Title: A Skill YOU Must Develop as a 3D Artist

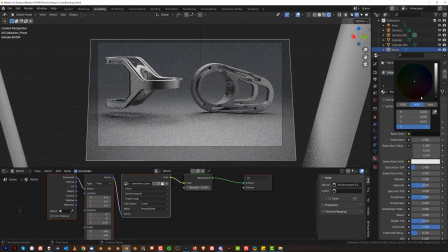995s
The same goes to background, guys, because if I make this background darker, right, less light will be reflected into the scene, which means the object is going to get darker.
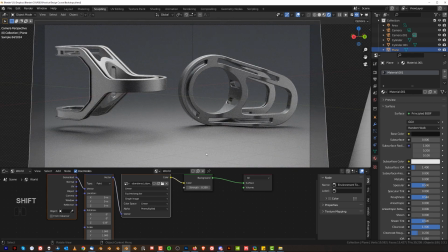1004s
Because look, light falls down here, right, reflects from the background back onto the object.
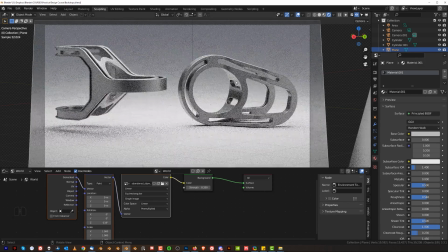1009s
If I'm going to make this background brighter, the inner side here is going to become brighter.
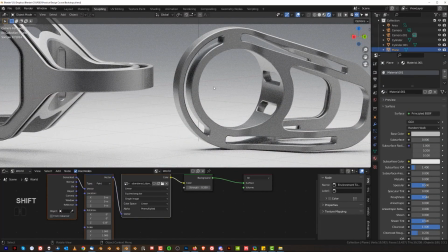1014s
In addition, this inner side is going to cast light back onto an object, so the light is going to keep bouncing.
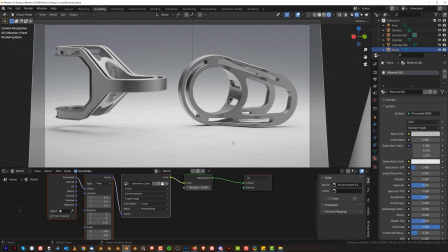1021s
So everything is important, okay? The brightness, the darkness of the background of the light, the type of the light, size of the light, shape of the light, position of the light, and then also colors.
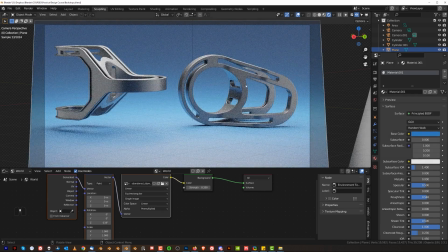1032s
Because look, if I'm going to get this background, make it blue, right, my object's going to be blue because light carries color.
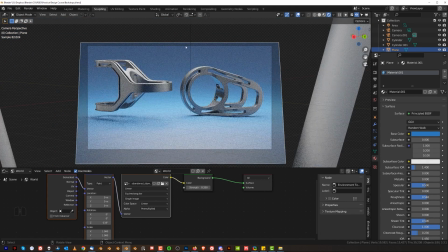1040s
So it's gonna be cast down here. So there's a white light being cast down.
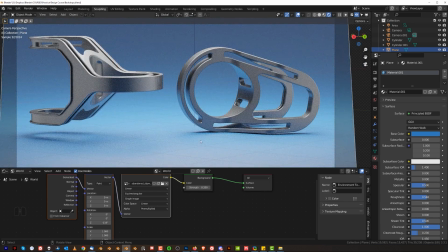1045s
The background is blue. It's gonna take this color with it and travel onto the object, okay?
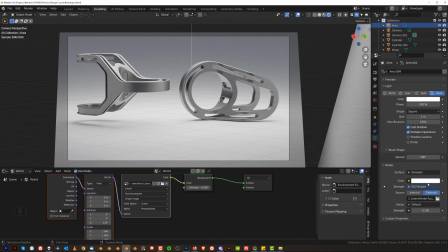1050s
So now the last thing is the same goes with color of light, okay? So if you change the color of light, well, your scene is gonna change, right?
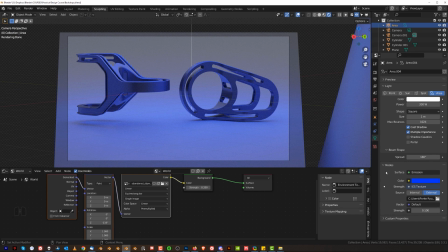1057s
So try not to mix too many color of lights. So if you wanna add colorful lights, then, stick to one color or stick to color palette, because colors have complementary colors. You need to research that. It's really important. So it's not random, okay?
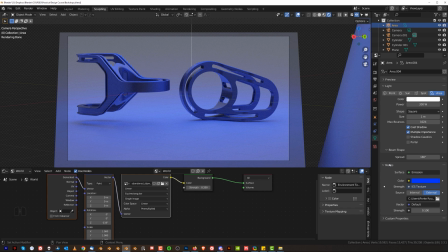1073s
It's not, you need to stay within certain rules and understand the rules to create a really nice lighting, okay?
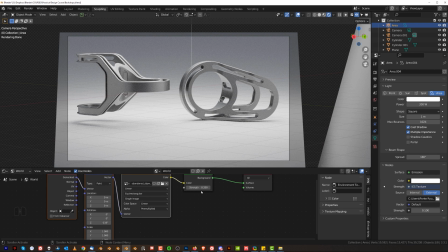1080s
Alright guys, well that's it for the lighting video. I think this is enough for you to get your head around lighting in Blender and create some really compelling scenes. You do not need much. Now what I would recommend highly is that you get yourself a really good Hdri pack from Gumroad.
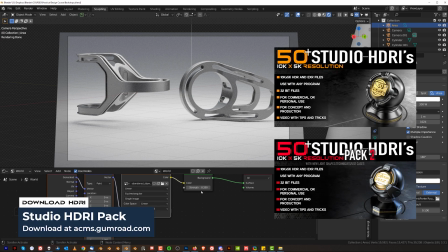1097s
Is on Essential store. There are 2 packs over there and 50 Hdris each, and they are studio Hdris that are really good quality.
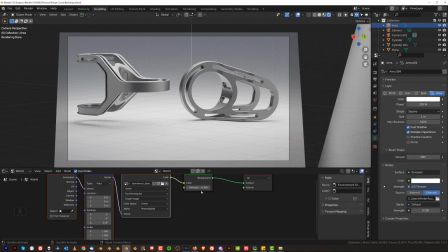1107s
So if you want to use studio lights, that's what you should get, okay? They're not expensive, to just go ahead and get them, and you're gonna be having lights for literally every occasion, okay? I'm using mostly in my work Abandoned Slipaway.
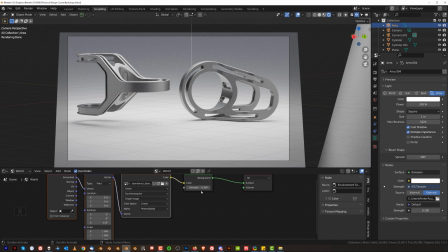1123s
I sometimes use the Hdris from Alex pack, okay, the one I told you about, and very, very rarely I'm using lights in Blender. Mostly when I'm working in Eevee. I almost never use artificial lighting in Blender when I'm working in cycles,
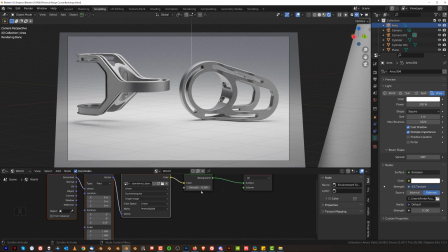1139s
unless I want to create some kind of separation light, okay? Now separation light is something interesting. I can briefly tell you what it is.
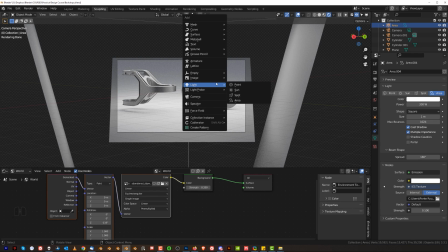1147s
It's a light that you put behind an object, okay, to separate it from the background.
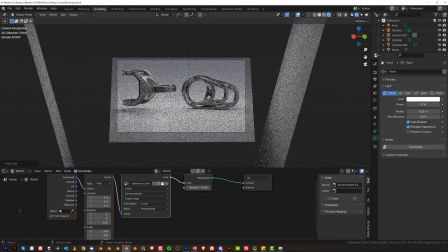1152s
So for instance, if you have a pinpoint light here, right, and you put it behind the object here,
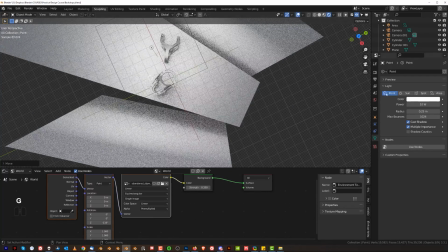1159s
right, so we're gonna put it somewhere here, right, and we're gonna make it stronger, let's say 400,
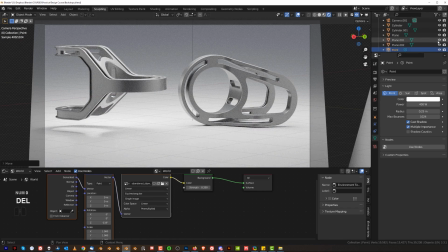1164s
okay, and there's a lighting over there, right? So let me just go here and find it, and this is our light, right, see behind, and I can change color of it, right?
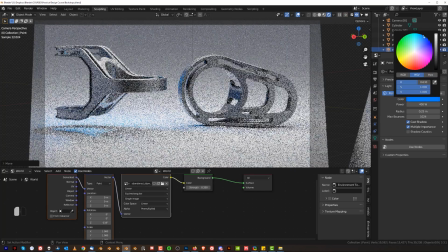1172s
So let's say we're gonna make it blue, see?
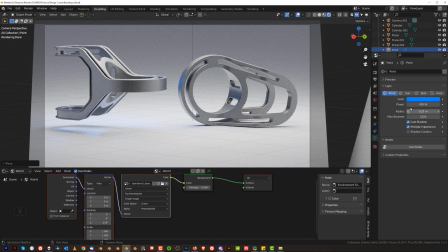1174s
So this light is going to be casting a color or whatever on your scene, or just simply separating an object from the background. So if this light wasn't here, if I'm going to remove this lighting from the scene, right,
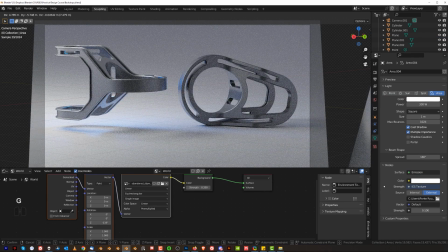1188s
you'll see this light in the back, it's gonna separate the object from the background.
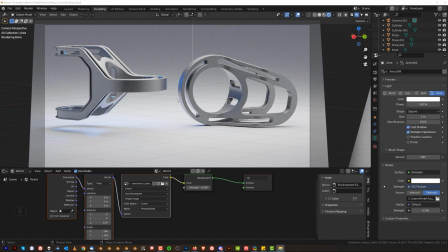1192s
So let's say you have a black object in your scene and you have a black background. You need to separate them from one another, otherwise it's just gonna meld together. Okay, you need to show the outline of the object that you are shooting, otherwise it will not work.
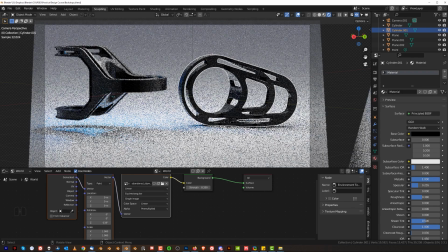1207s
So if I, for example, had this, object here really dark and my background was, really dark, right?
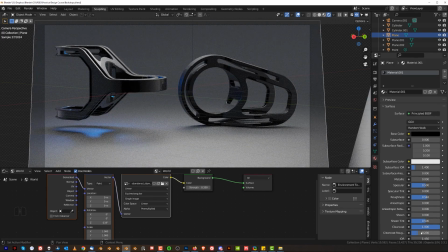1214s
So let's just drop it down, and not reflective, okay? Not reflective, so really rough, okay?
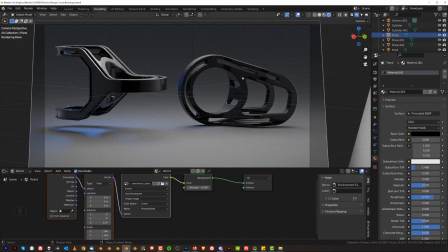1221s
These two objects, the object and the background is gonna really melt together, right? They're gonna just kind of, come as one. So what we can do is, create some separation line, right?
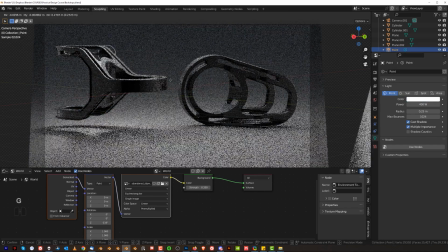1232s
Let's reduce this to 0 and move this somewhere here, make it a bit bigger.
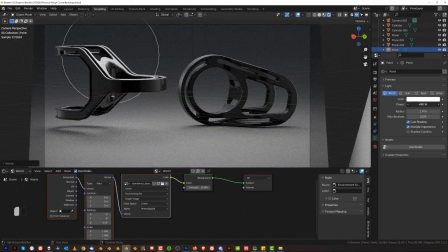1236s
So let me just increase the radius of it, right? Something like that, and increase the power and put it somewhere in the back.